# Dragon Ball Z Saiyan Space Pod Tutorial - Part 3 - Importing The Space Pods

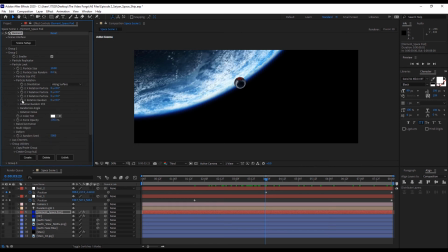746s
We'll set the keyframe at the beginning,
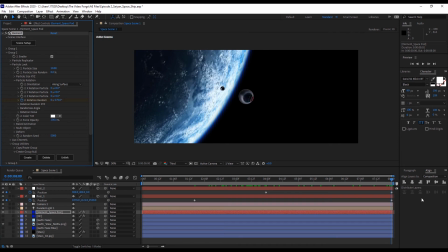749s
and at the end, we're going to go ahead and set it at 270, just to keep it different from one another.
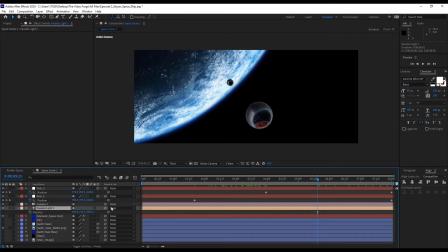756s
Okay, so now let's mess with the parallel light a bit. What we're going to do is that we're going to play with the point of interest. Now, I want to try to put a nice highlight on the edge of the space pod. So I'm just going to move it around a bit. Okay, I'm actually liking that.
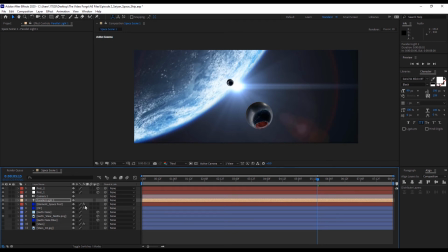777s
I actually like it a lot. All right, I hope you guys are enjoying this tutorial just as much as I am. Let's go ahead and render this out and let's see how this looks.
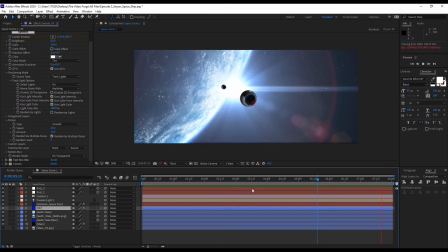790s
Wow. Really digging this so far. It makes me tempted to kind of build a whole movie trailer for Dragon Ball Super.
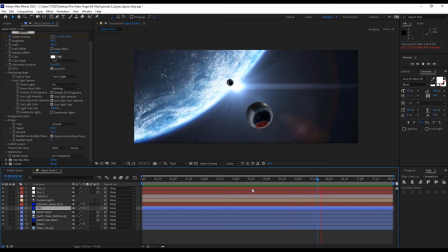798s
We're going to call it Dragon Ball Supreme. Huh? How about that?
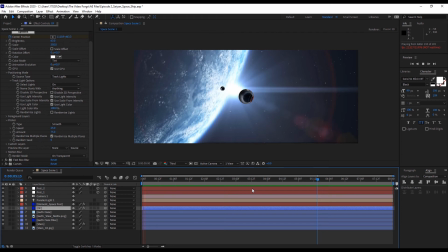804s
Okay, so now we have a visual on what the pods look like in space with our whole composition.
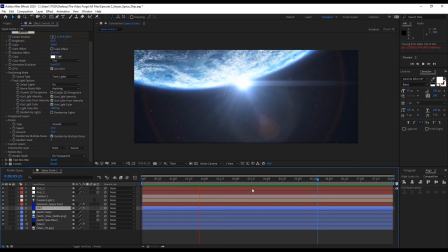811s
So let's make just a few more tweaks on the pod.
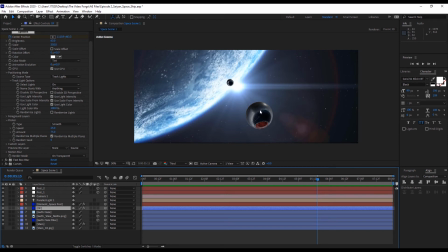814s
It's almost time to add our atmospheric haze and the color correction. But before we do all of that, we're going to go ahead and blend our model just a little bit more into the overall space scene. So let's hop back into the scene setup for Element 3D.
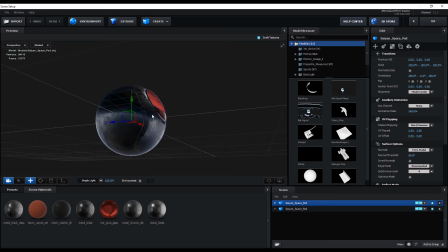829s
Now, remember when I told you to not use duplicate shade of materials on just one object? And this is why, because you want to go in to just one shading material, make a few adjustments, and it's going to correct it all together as a unit.
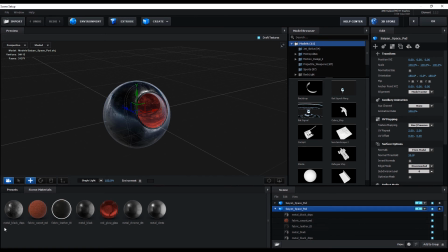846s
So we'll go to our metal texture, or the metal texture that you use, for the base of the space pod, and we're going to bring the glossiness down just a bit. We're going to do the exact same thing with the specular multiplier.
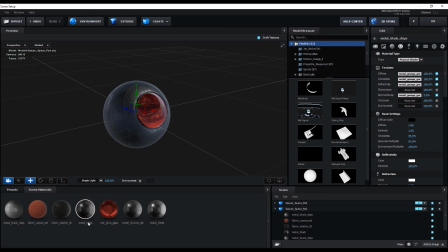866s
And now you see there's still a bit of a reflection, but it's not as reflective. And we have more of a flat, glossy surface. We're going to do the same thing to the second pod.
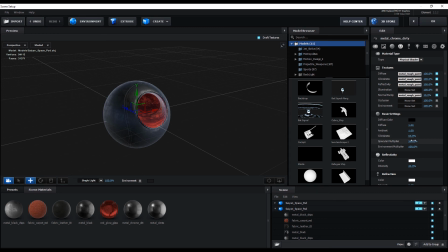883s
Just going to bring down the glossiness just a touch. And I'm going to bring the specular down a touch as well. We'll go ahead and click OK. And now we're getting somewhere.
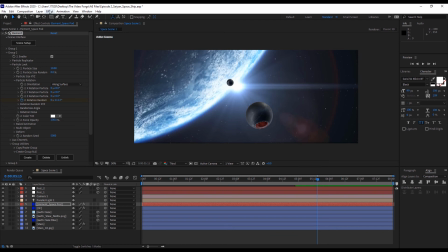895s
So let's go ahead and add a curves adjustment to the element layer. We're going to go ahead and darken it a bit, and then we're going to bring back some of that contrast that we lost earlier.
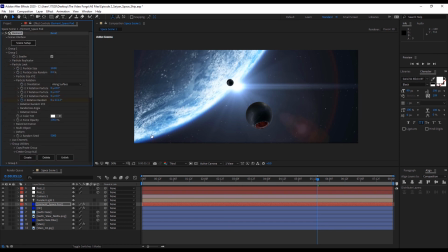913s
Okay, so now it's not really necessary, but the glass window needs a little touch up as well.
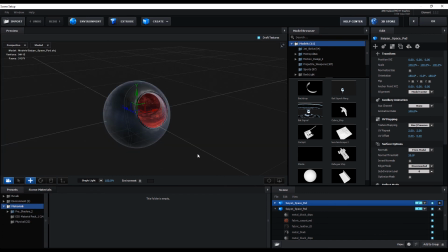920s
Now that we applied that curves adjustment, we can hop inside and wash out that environment reflection a bit and make our pod look like it's been worn out and that it's lost its shiny reflection.
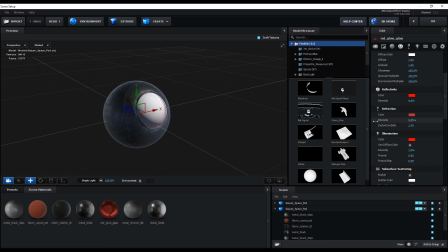934s
Space is bone chilling cold, so you're not going to see that usual shiny reflection on a window. You're going to see like a frosty faded window, but with a hint of reflection. All right, that actually looks pretty awesome.
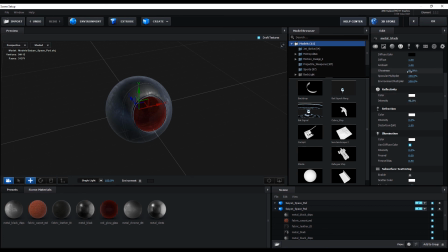955s
I'm just going to go ahead and do the same exact thing to the window frame as well, just real quick, just so that everything blends together, because once we add some final color correction to the overall composition, it's all just going to blend in.
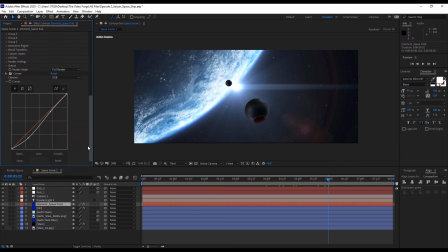974s
All right, and finally, we're going to go ahead and touch up the curves adjustment just a bit. Just to blend the space pods into the background more, yet make it our focal point. All right, let's go ahead and save our work.